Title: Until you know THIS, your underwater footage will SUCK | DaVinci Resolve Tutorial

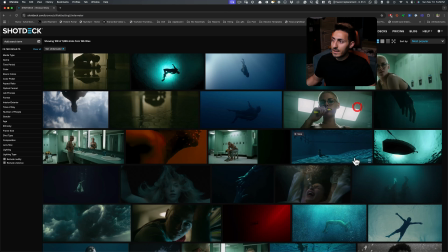492s
and take it deeper to something like that. And now if I go here, once again, I want to kind of just go to my initial shot that I picked out.
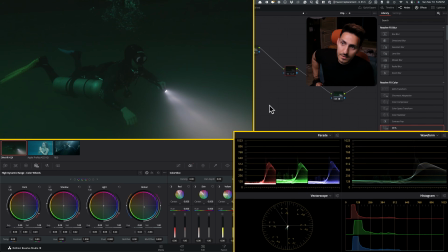501s
And if I go here, we're a lot closer to that. This is where we started. This is where we ended up. Look at our cylinder is looking so much cleaner, right? And we even added a little bit gentler contrast.
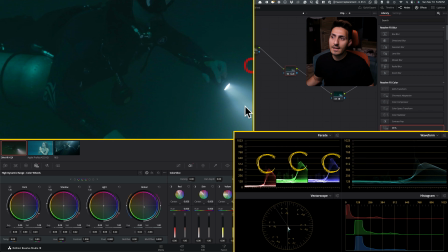513s
So our roll-offs are cleaner now. And I'm leaving it there.
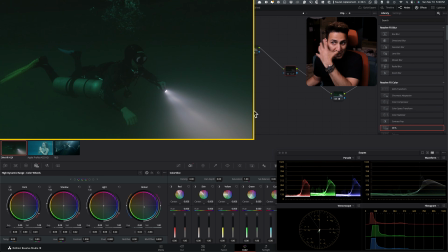517s
And I love the flashlight being this color, then this color, and just like fighting with the rest of my image. And think about this. Right now, I am working on it in the highest resolution, in the least compression. Now, if I start cooking it up and putting it on Instagram and YouTube and TikTok, I mean, this is going to break the F apart, this right here.
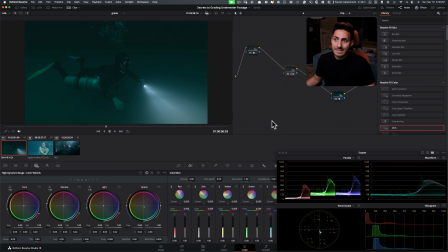540s
This will hold. So this is our first technique. And I want to show you different methods and different tools to achieve it because they're going to be working on a bunch of different scenarios. So you need to know different approaches. There is never, when it comes to color grading, one size fits all.
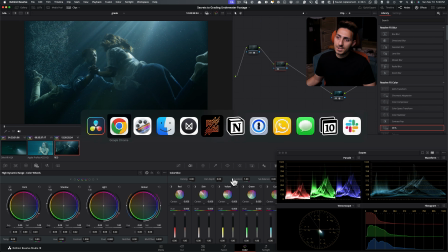557s
Okay, so just remember that. Now let's go to this shot. And then what can we use for this one?
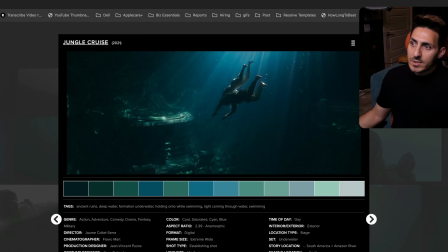562s
Even if I go to something like that, I would say, I mean, one, we're already kind of close there.
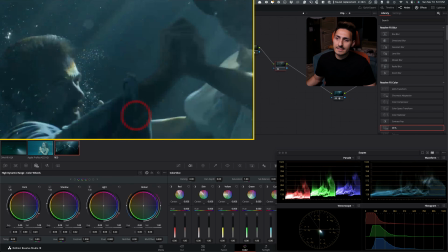568s
I mean, the thing that just doesn't sit well with me is like,
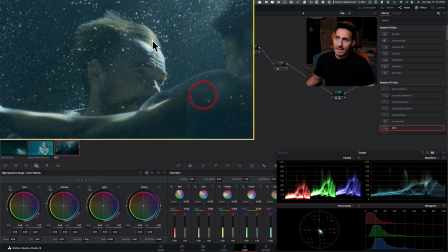576s
I'm looking at his skin tones and I just want to have a little bit more warmth there, right?
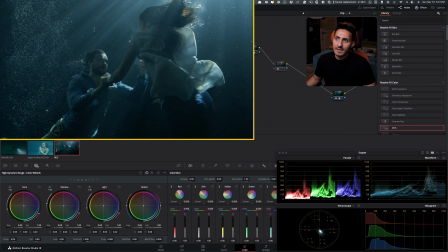581s
And once I clean that up, I feel like it's going to bring the right amount of warmth from the light. And then we will deal with like the rest of the image, right?
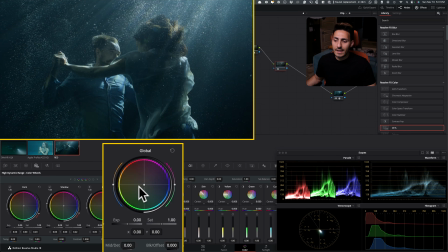592s
So like if I go here, if we go to our HDR palette and I start just like moving
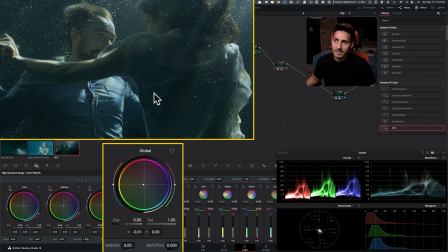599s
some of it to even something like that.
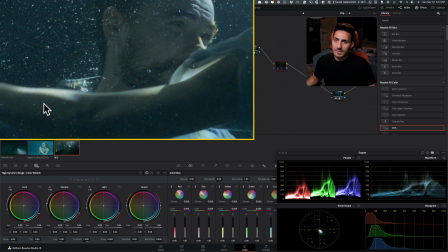602s
And if I do before and after, I mean, this starts to look pretty good, but I think maybe it's a little too strong.
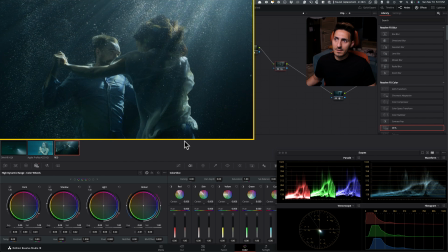609s
So even something like that, it's very, very gentle. And if I go before and after, I feel like another thing that we can benefit from is a little bit of like contrast.
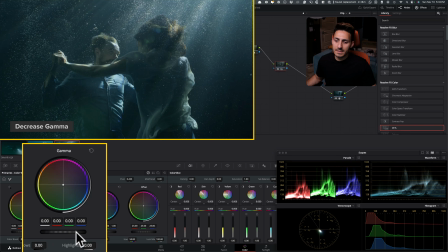622s
So for that, what I'm going to do is I'm just going to go in my primaries. I'm going to take my gamma and I'm going to pull it down a little bit, not too much.
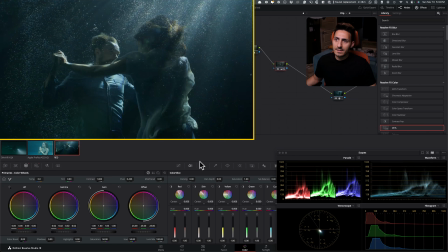631s
So even something like that, and it creates like the right amount of drama.
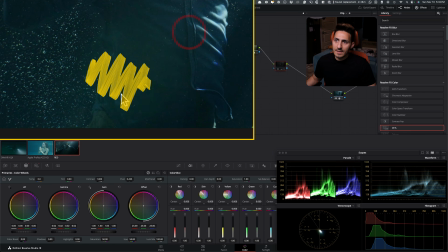635s
And then this sort of gunk that we're seeing here, if we want to clean this up, it's pretty simple.
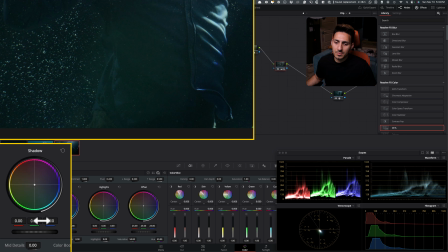642s
I want to go in my log, and right here, I just want to subtract some of the green in my shadows, and that's what this is, okay? So if I go here and start subtracting it, like look how easy it was to remove that.
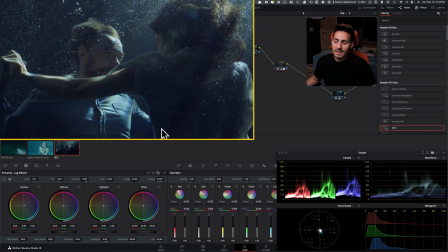656s
And obviously now it's like affecting the rest of my image as well. So if I want to control that, I can just simply do that by going to my lower range and start pulling it back.
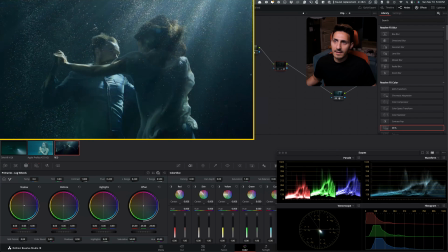670s
So I only affect the low end and I leave everything else as is. And if I do before and after, I mean, it's starting to look pretty good. And we're starting to create a little bit of separation.
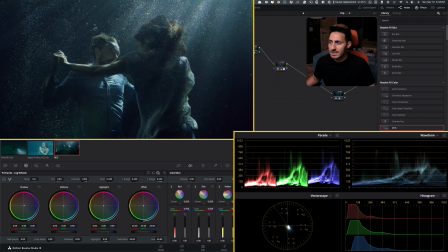680s
So we have like warmer tones up top and we have cooler tones at the bottom, which like goes really, really well with what we're trying to do.
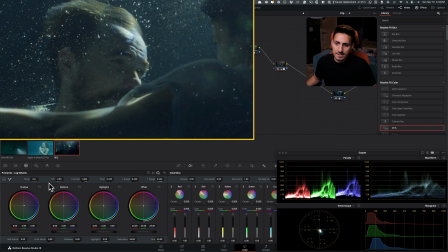687s
And speaking of like controlling the top end, we can actually go to our primaries color bars. And now by using my gain, I can just add a little bit more warmth in there. So what if I just want to add a little bit more red up there?
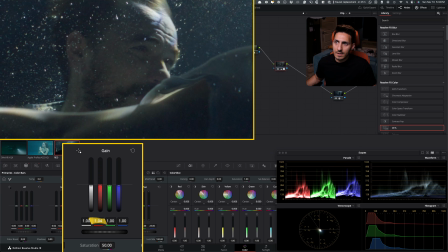706s
Again, it's such a gentle thing that we're doing. We're not going crazy with it because we don't want to.
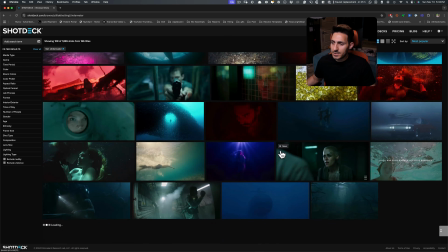715s
We want to keep it pretty natural. Let's look at some more examples, right?
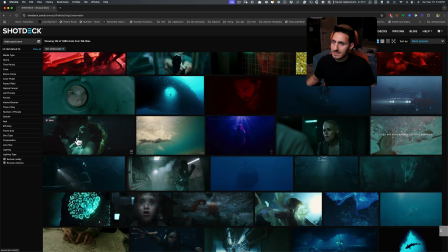720s
Because ultimately what it is that in an ideal world,
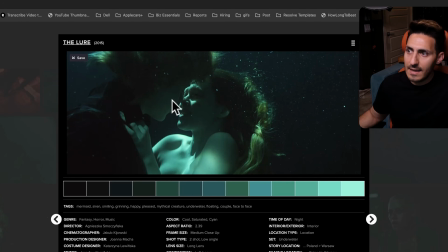723s
we should let it live in this like yellow-ish green world if we want to. Like there is no right and wrong.